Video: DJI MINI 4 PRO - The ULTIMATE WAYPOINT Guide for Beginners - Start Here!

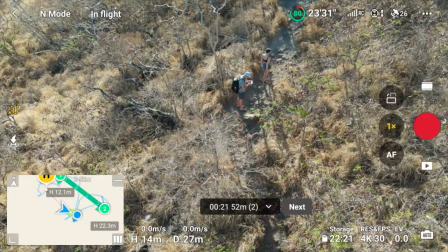236s
And when your mission is done and you want to exit Waypoints, you can tap on the Waypoints icon again,
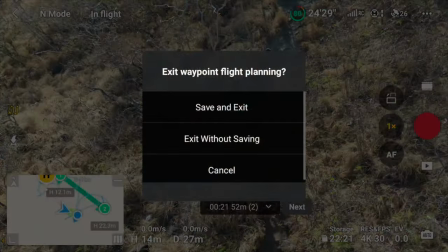242s
and you will get a message asking if you want to save the current flight path, exit without saving, or cancel to continue using Waypoints. So by saving the mission, you can actually go back at a different season, for example, and then select the same flight path which you've saved, and the drone will automatically start the same flight.
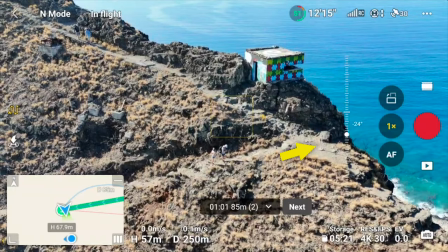260s
Now for this next one here, we're going to use 3 points because we're walking up towards the first lookout here, and in order to continue, we also need to do a 180 turn.
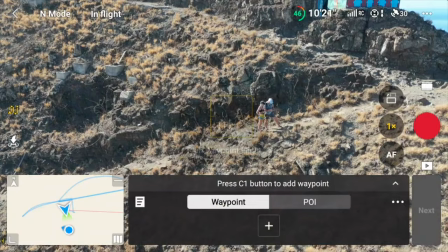269s
And the first point here, I actually want to set a little bit further back from where we're standing.
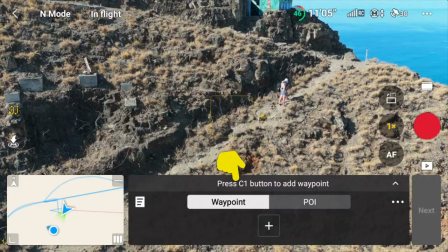273s
So by doing this, the drone will actually be at a consistent speed when we start to walk.
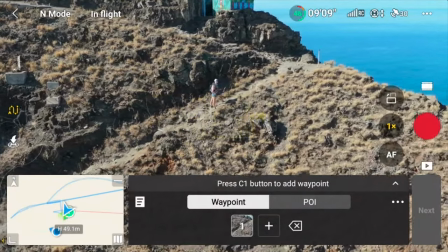280s
Now, as for the second point here, I actually want it to be a little bit higher just to show more of the location,
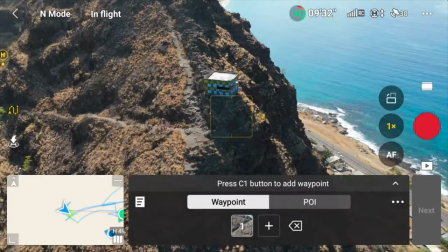286s
the mountain we're hiking, and the steepness of it to create a more dramatic look. And this is also a typical shot used in vlogs and travel videos where the viewer sees the amazing view before the people hiking there. And this kind of adds this expectation of what the people will say and feel when they get to the top.
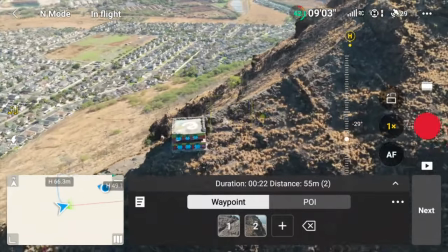304s
Now for the last point here, as an ending to the waypoint mission, I want to highlight our starting point as well as the end point.
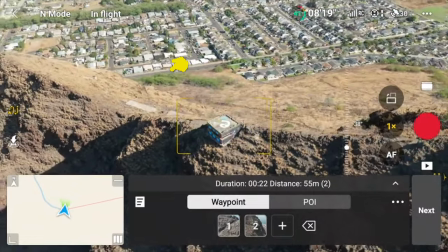311s
So all the way down here is where we parked our car and where the trail starts.
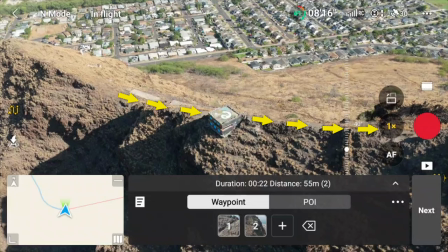316s
And the end point here is along this ridgeline. And in between here, we have the trail we had to walk in order to get to the top.
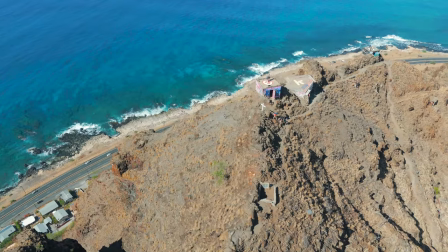322s
And this total scene here creates a story. And you can also add in additional shots, whether this is manual flight or you set waypoints the other way.
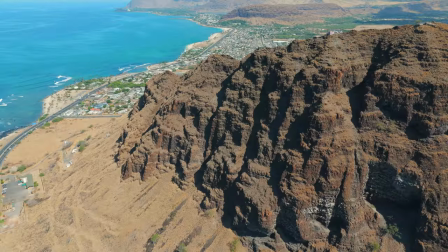331s
You can actually use waypoints to create a full storyline if you want that, but having these type of shots adds to the story that you're trying to tell.
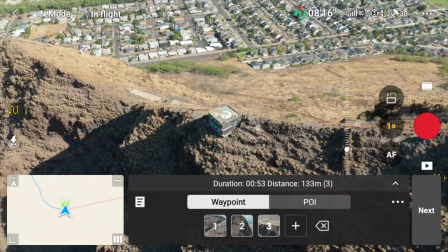339s
And as a final adjustment to the waypoints, I want to change the speed of how fast the drone moves between each point.
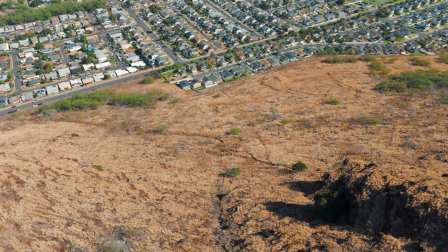346s
But since I want a consistent speed throughout the flight, I only have to do the changes to the global speed.
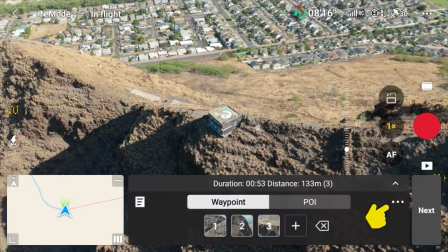352s
So again, by selecting the three dots on the right, we get to the section where you can adjust the speed and other settings.
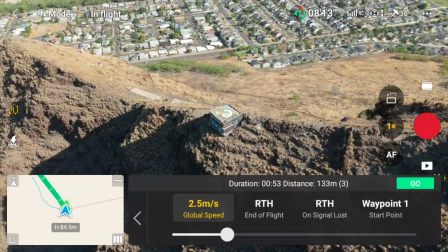358s
And if you wonder, you can also adjust the speed and other settings on each individual waypoint.
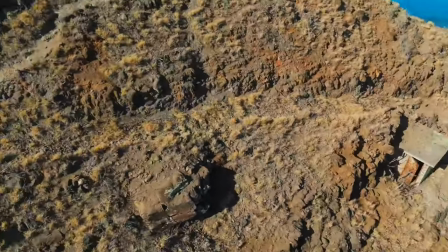362s
But for this video, we're just gonna stick to the basics of what you need for a quick professional looking waypoint mission when you're out traveling.
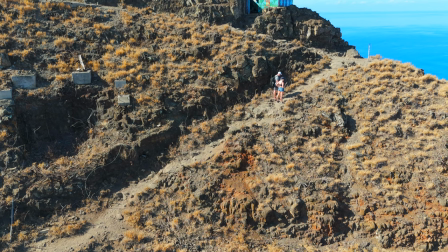369s
So when it comes to speed, there's a few things to consider,
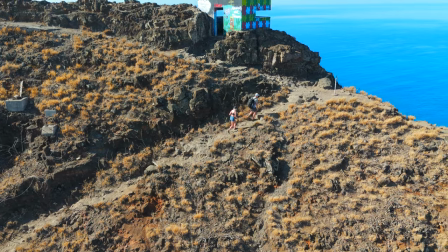372s
like how fast are you walking and what is the estimated time it will take to reach the center of where you placed point three,
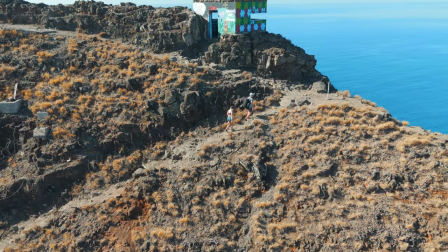378s
and is it the first time you're at this location and how is the terrain.
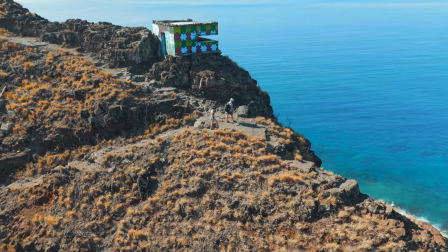384s
I also believe that the average speed of a person hiking is just less than a meter per second, as your steps will be shorter the steeper the trail is.
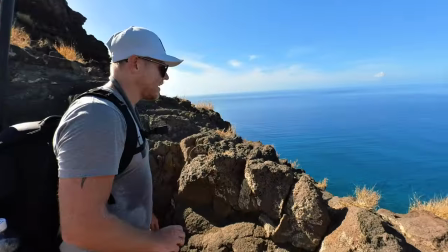392s
So as an example here, this is the first time that we did this hike.
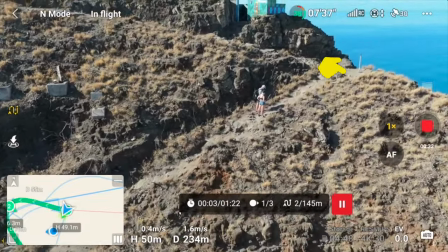396s
And as I said earlier, we were about to reach the first lookout, which would give us some amazing views.
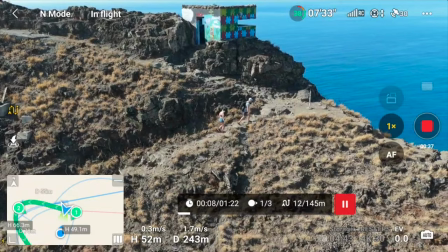402s
And that meant we would most definitely stay here for a few seconds before moving on.
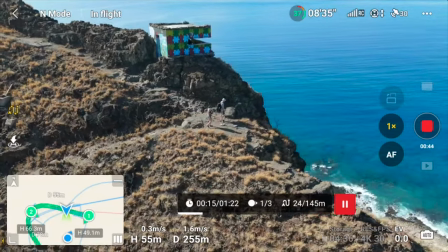407s
And instead of having the drone rapidly follow us as soon as we started walking, I also wanted the movement to glide smoothly from point two to three.
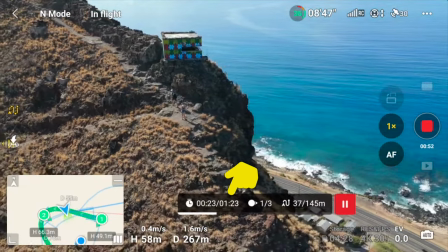416s
The trail was also quite rocky, so I estimated our time about a minute before we reached our next and last stop.
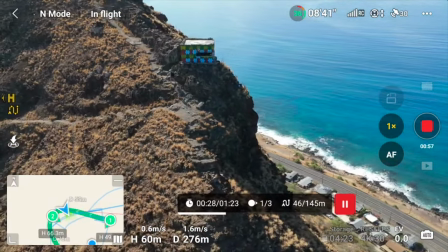422s
But I also wanted the drone to catch up to us and not the other way around.
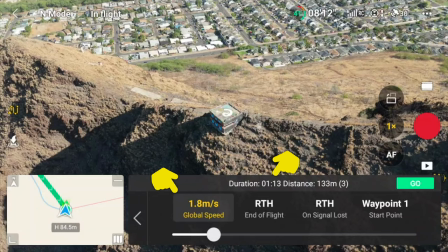426s
So I set the speed to 1.8 meters a second, which gave me an estimated time of 1 minute and 13 seconds from point one to point three.
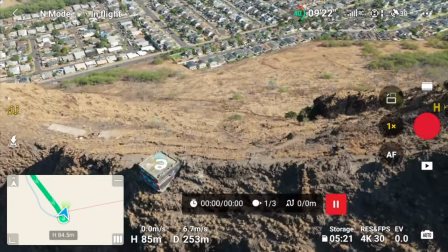434s
The reason I want the drone to catch up to us instead of the other way around is that it creates a better dynamic look than if
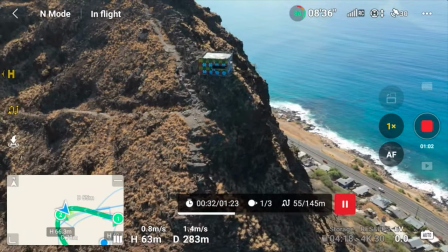439s
the drone should reach the last point before us and then just sit there and wait for us to reach the end point.
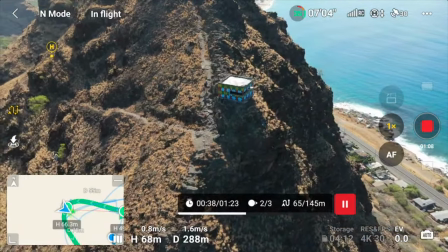445s
And I also think this looks way more professional when the drone has a consistent movement, even if the subject is standing still.
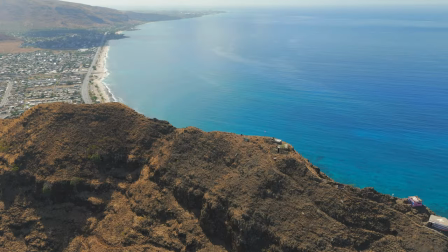451s
And this, in combination with some additional shots using manual flying and also cruise control, the final sequence from this hike looks like this.